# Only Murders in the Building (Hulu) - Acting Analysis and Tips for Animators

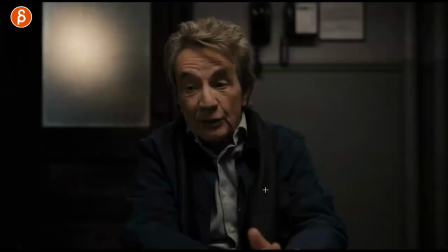4:06 it's not just still you know not moving he's not completely frightened and locked in they have so many great great expressions in this
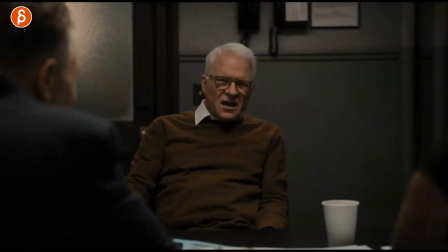4:14 show and then you can see him the contrast because he thinks he has something to say and he is you know above the other people don't want to say too much but you can see that lean back how that posture is totally different arms are not on the table he's very relaxed then i love that here that
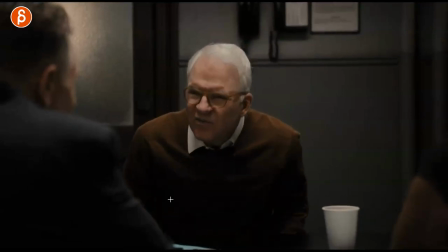4:29 little almost not off screen but kind of hitting pointing here and then he leans forward really far because like i'm not afraid imagine you have
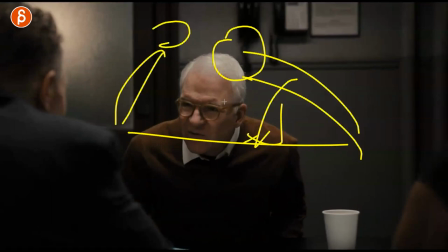4:37 a table one guy here and the other guy really leans forward arm forward you know like i'm i'm not afraid of breaking into your personal
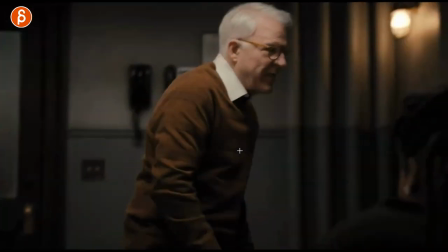4:46 space because i know what i'm doing i know what i'm saying to a point where he gets up and i completely breaks the kind of the somewhat established
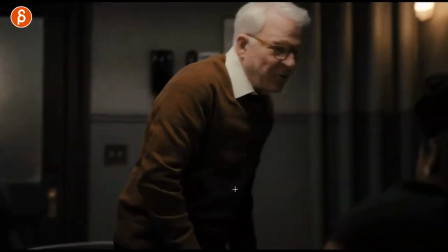4:54 rule of you being interrogated you sit down and you stay there no he's getting up and then uses the space love them
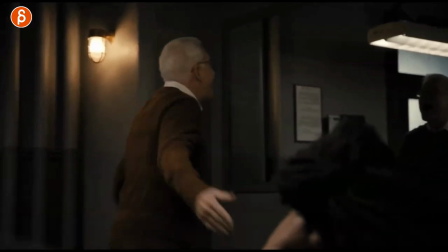5:01 they're so great and then you got that at the end i don't want to go too far into this but it's such a great sequence but again really think about and
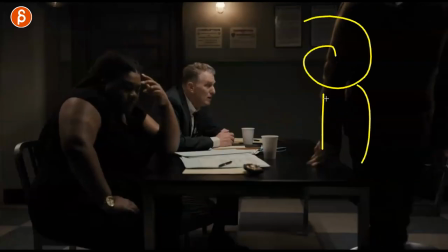5:09 stop it right there when you do have someone sitting here right that's like a ginormous hair whatever he's sitting here imagine is he leaning back is he leaning forward is he very stiff like the other character where he doesn't want to say too much and what are the other characters doing imagine there's
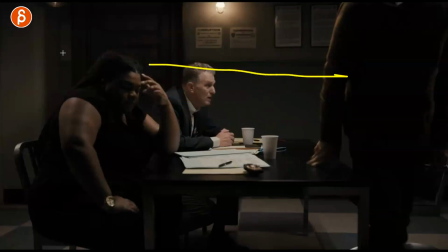5:26 that line in between are they crossing that line do you want to stay you know if that's the height do they want to prop themselves up and be taller to be able to look down so really think in terms of the spatial relationship and the distance between all those characters and all the
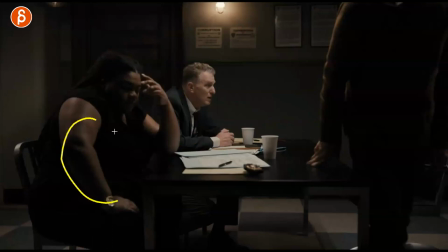5:39 different posing like what does all that mean for them she is you know more open but kind of turned away she's done with his interrogation he is still looking while he's moving away completely flabbergasted like what what is he doing and so on so to me this is a longer sequence and i
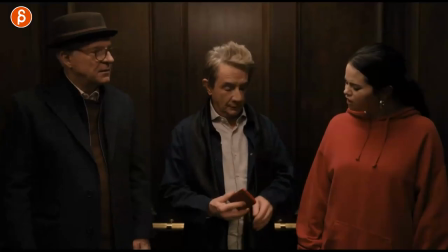5:55 highly recommend that you watch all this this one is more about set usage and kind of the set influence at this point there's a bit of a tense relationship in all three and you can see they're all separate right you still have negative space between all of these there is no touching there
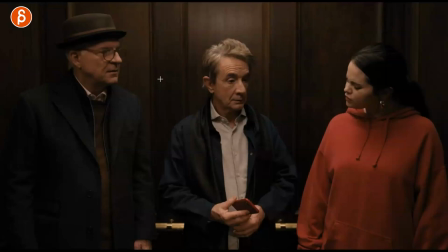6:10 is no leaning there's no hugging or nothing so when you have you know let's say two or three people think about that again the space between them what does that mean
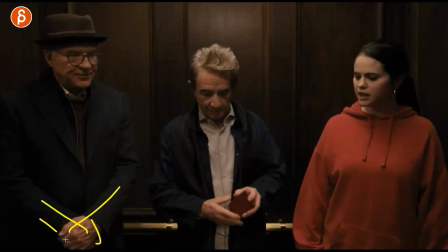6:18 what what are their the postures like how comfortable are they crossed with the hands he does it later too there you go
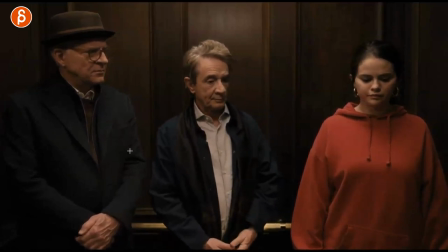6:25 he got crossed you can see that there's nothing really comfortable with this that he has a slight lean because he's a bit more towards him but there's a big divide you can see this in the colors as well with this sweater and the way they are dressed, but they're a bit more together, but closed off.
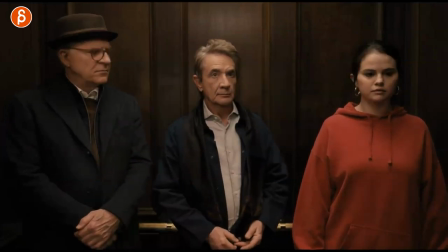6:39 So really think about that versus, you can see it's at the end here, but as I'm going forward, he is getting out of the elevator, which I also love as a setup, right? You can see how the light changes on him, and he reacts to the opening of the doors and then goes out.
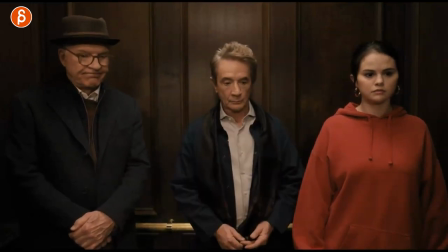6:53 I think that as a setup could be really cool for your shot where you place them anywhere.